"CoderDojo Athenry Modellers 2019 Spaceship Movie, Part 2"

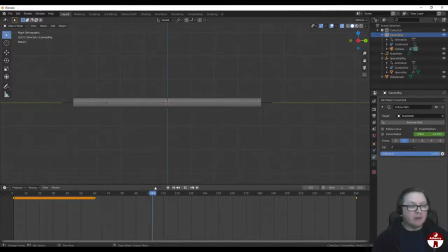995s
The camera stays still and then starts to fly after the. And actually, that minus 90 probably isn't quite close enough. We'll come a bit closer. Minus 94. That looks pretty good. Okay, so hit I on that just to set that as the keyframe.
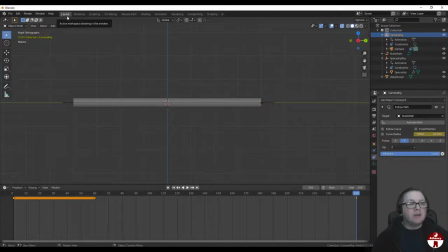1015s
So let's go to the camera view here by switching this on.
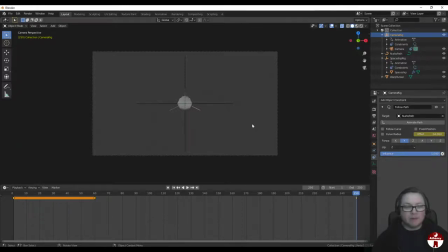1022s
And let's just see what that looks like. So I'm going to hit space and just follow.
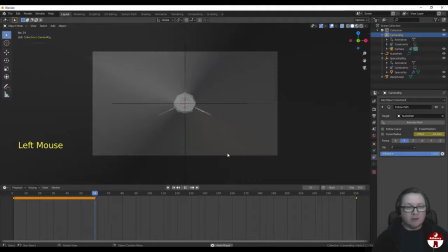1028s
So the camera
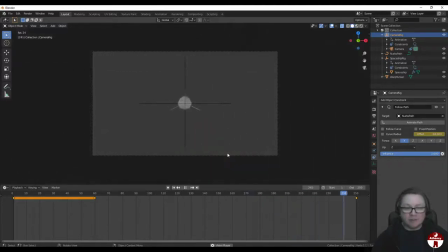1034s
okay, it doesn't look great right now. And the reason for that is twofold. One is that first of all, we've got no textures, so it's kind of hard to tell that you're flying down the tunnel, but that's okay, we'll fix that soon. But the other is that the camera is dead level with the spaceship, so it just kind of flies right into it.
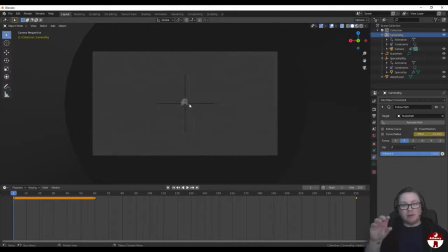1052s
So it would be nice if we just move the camera a little bit over to the side and up a little bit, so that we're not just, it doesn't feel like it's crashing into us. So that's easy to do. Let's just take the camera, select the camera here on the side, and we're just going to just GX to move it a little bit in X.
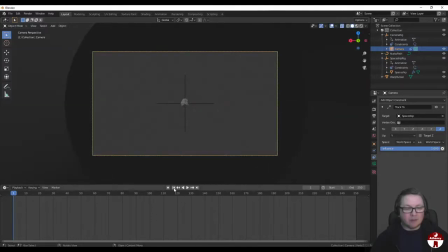1075s
Hang on, I want to be back at frame 1.
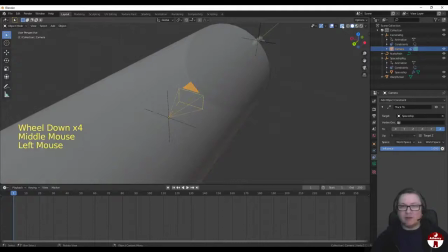1081s
Oh yeah, because it's X-rays on, it's confusing. It looked like it was backwards.
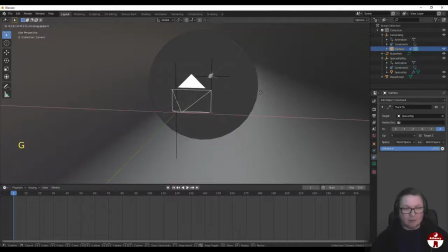1084s
So let's say again, so GX just to move the camera over a bit, and GZ to move it up a bit.
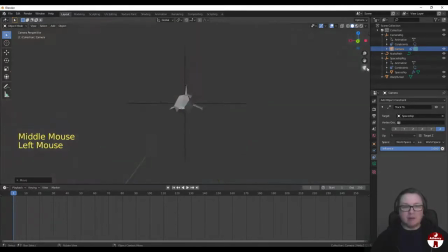1092s
Just a bit. Now let's go back to the camera view and let's just preview that. That looks better.
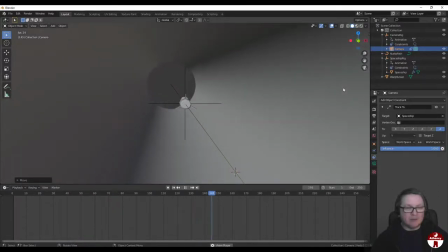1099s
The spaceship flies past us, but we're not sort of right in its path. Okay, that looks better. There's still a few things to fix, but we're getting there.
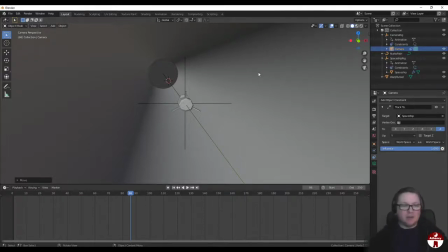1115s
Let's start to put a texture on the tunnel. That's going to make it look a lot more interesting.
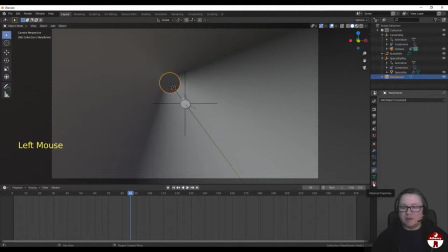1121s
So let's select our warp tunnel here and go to the material properties panel and create a new material, which we'll also call warp tunnel. All right, and I'll go to the UV editing tab,
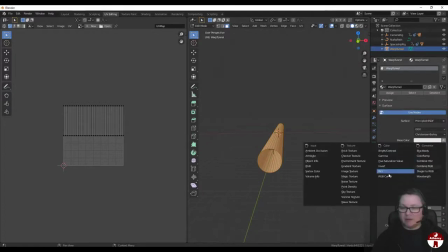1142s
and here in the materials panel, I'm going to select an image texture, and then I'm going to open.
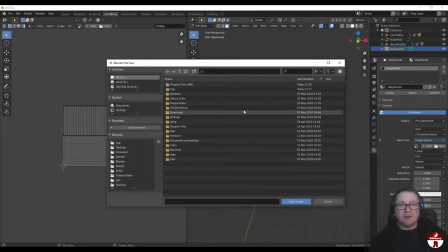1149s
So I've made an image that is a kind of a space image that I did by manipulating just a nice astronomy photo I found on the internet, and I'm going to provide a link to it in the CoderDojo post, and also I'm going to put a link to it under the YouTube page, so you can find it either way.
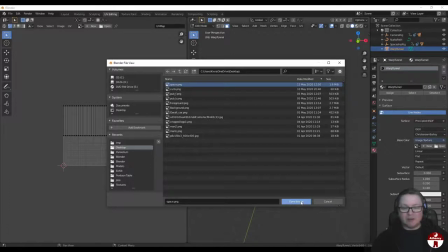1168s
Here, it's called Space PNG, and I'm going to open it up now.
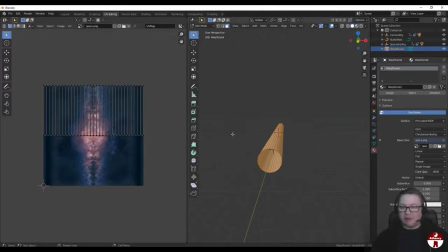1173s
So I want to map this nicely to this cylinder. So I'm just going to make sure, first of all, this is in Viewport Shading, so we can kind of see the result.
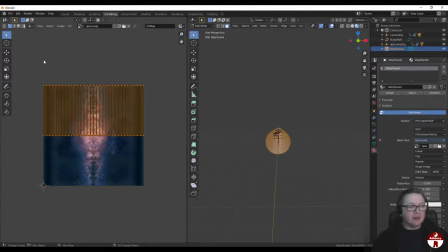1186s
So I'm going to select all on this over on the image editing side, A, and I want to scale it so that it I want to scale it so that it fits the image better. So I think it's probably only half the size.
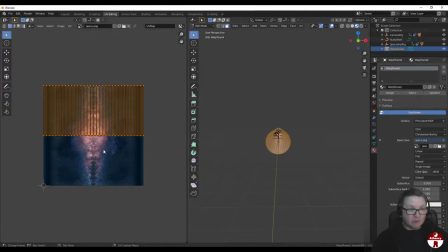1203s
So I'm just going to scale Y twice. So SY2. And then I'm going to GY to move it down until it's just overlapping pretty well. That's pretty good. Um, let's have a look at that on from the inside.
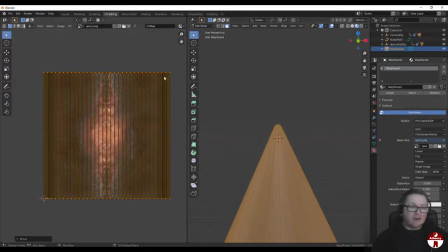1225s
It's not looking too bad. Now one thing is there's kind of an ugly seam on the side of these, on left and right side of this image. We can't see it now, but when you see it, when the animation's playing, it won't look great.
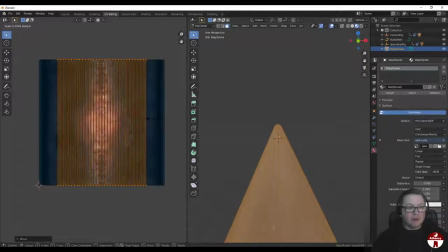1238s
So let's just scale X, and we'll just bring that back just to kind of about there.